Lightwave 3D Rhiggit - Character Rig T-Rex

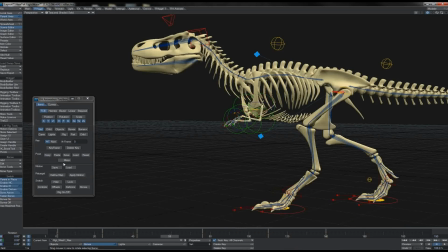1494s
Just copy the pose, come out there, paste it back in, come out to about there,
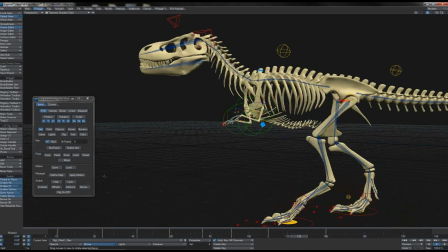1500s
paste it back in, come out to about there, and paste it back in again. Let's take a look at how that plays. And there we see, as he's moving along,
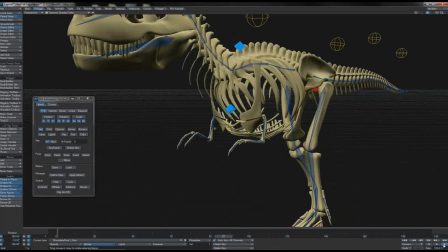1509s
there's his arms just bobbing around nice and gently, nothing too major.
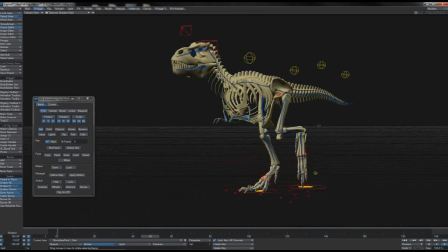1514s
So we've got this little bit of arm action going on that works as the body's swinging, counteracts the legs.
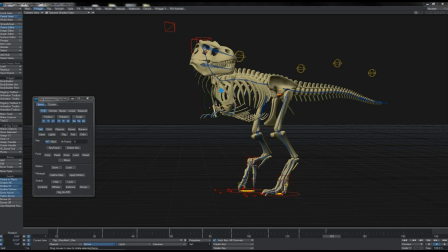1520s
No great or major work involved there. And what I'm going to do is I'm going to select his arm controls just once again. And a few frames after this, I'm going to pop in a little keyframe as he comes to rest.
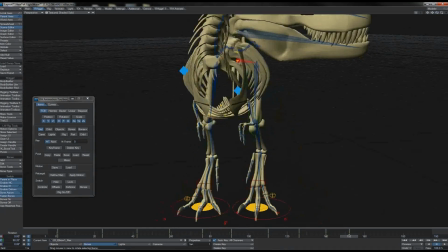1532s
And I'll put a relaxed pose onto him there. Turn that arm out just a little bit there. Come forward a few more frames and key them again in exactly the same spot.
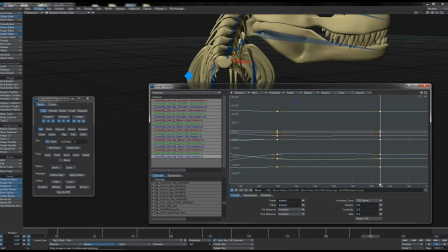1544s
And in the graph editor, I'll just let the natural TCB overshoot on the last frame there do its job. I won't use any kind of hold flattening because I want that just to create a little bobbing action,
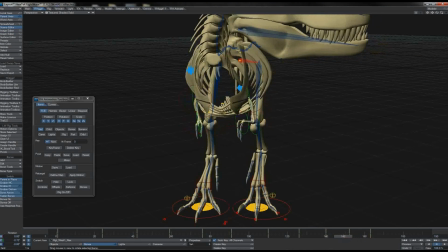1557s
just a tiny amount that lets them come to rest quite naturally like that.
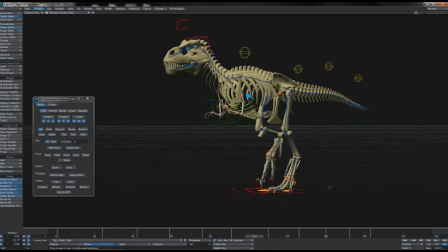1561s
So there we have our T-Rex using his walk cycle. His arms are nice, and there we go.
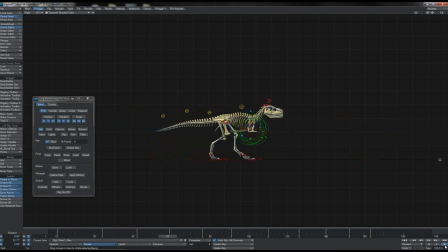1567s
Take a look at him in side view there just to decide what I think. Do I like him? I think that for the most part I do indeed so. He's looking pretty good. The last thing then is just the tail, which so far we have not touched. So I'll come to the top view for that because it's the easiest. And we're going to do a similar thing to that which we just did on the arms here.
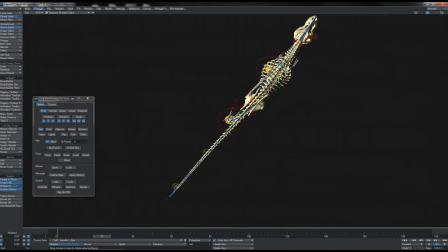1585s
What I'm going to be watching for here is the lean of the body from side to side and roughly counteracting that. So here we see that the head is pitched over to our right side of the screen somewhat. So I'll just take that first tail control, push it over slightly,
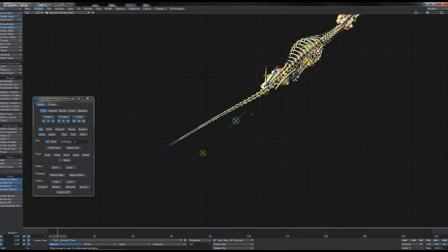1602s
and the second one I'm also going to turn a slightly smaller amount. So I'll grab both of those. I'll look for the point where he slinks back to his right hand side again, which is about there.
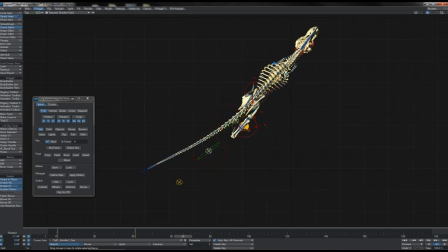1616s
So again, going to need to zoom out just a little bit. There he is, right about there, goes left, goes right about there, and goes left, right again, here-ish, and then of course comes to a stop.
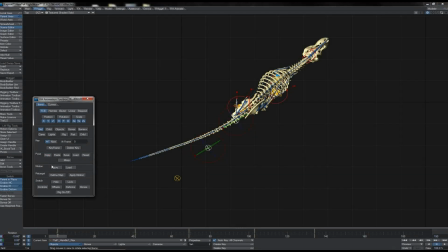1629s
So we've got those right keys in, copy that pose, choose mirror, come out to where he slinks to his left, which is around there-ish, paste.
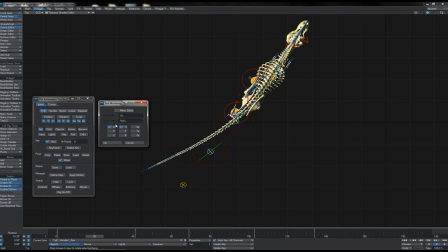1638s
We don't need to use the mirror sides here, and we're only bothering about the heading channel for the minute, so okay that. Can uncheck the mirror, copy that pose as it stands, come back out to, there we go, he's hitting his left swing around there.
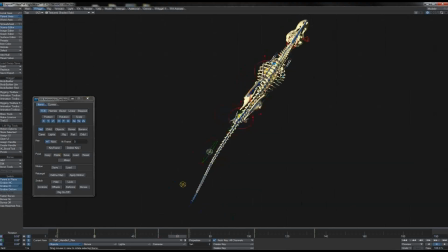1654s
Paste it in his right swing, left swing around here, paste it, and again right, and body pitches leftish about there, paste it. I'm also going to bring it back in here because his swing at this point is starting to diminish as he's slowing down,
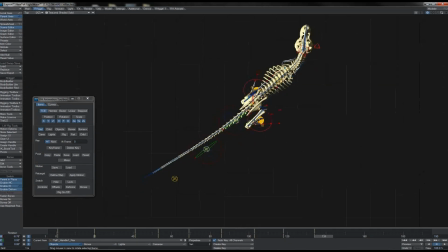1670s
and we come over to his rest there, pop them ever so slightly the other way, and they'll slowly ease back here. As he's looking to his side, they'll slowly sort of ease out, counteracting of course that head push, rebalancing his body,
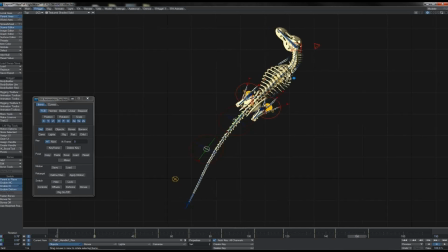1687s
and of course we sort of hold, starts to swing back again, and so as he comes swinging his upper body and head and neck over, he of course swings his tail back as a counterbalance like this.
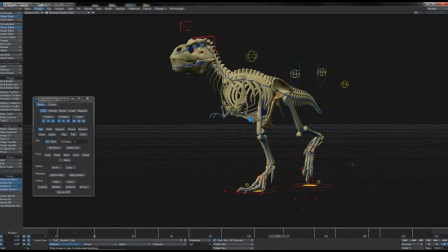1702s
There we go, we see him in camera view. Looks quite good. Let's watch him from the top, going right the way through, and we see that the swing is quite nice.
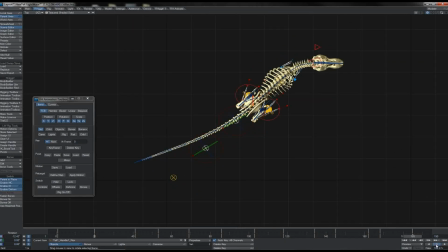1711s
Perhaps on one of those, just to add in a little bit of variation, this swing here appears a little fast, so I'm going to take that frame and just shove it out a bit, maybe take that one and wind it back just a little bit there.
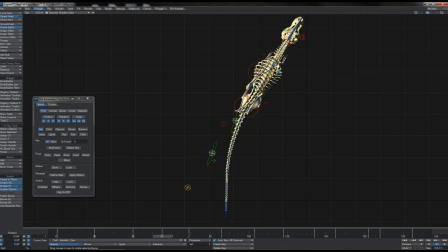1723s
Yeah, that looks pretty good. I'm also going to make this not quite as extreme, so I'll lessen it off there, and also a touch there. Helps to add a little bit of variation there to our motion.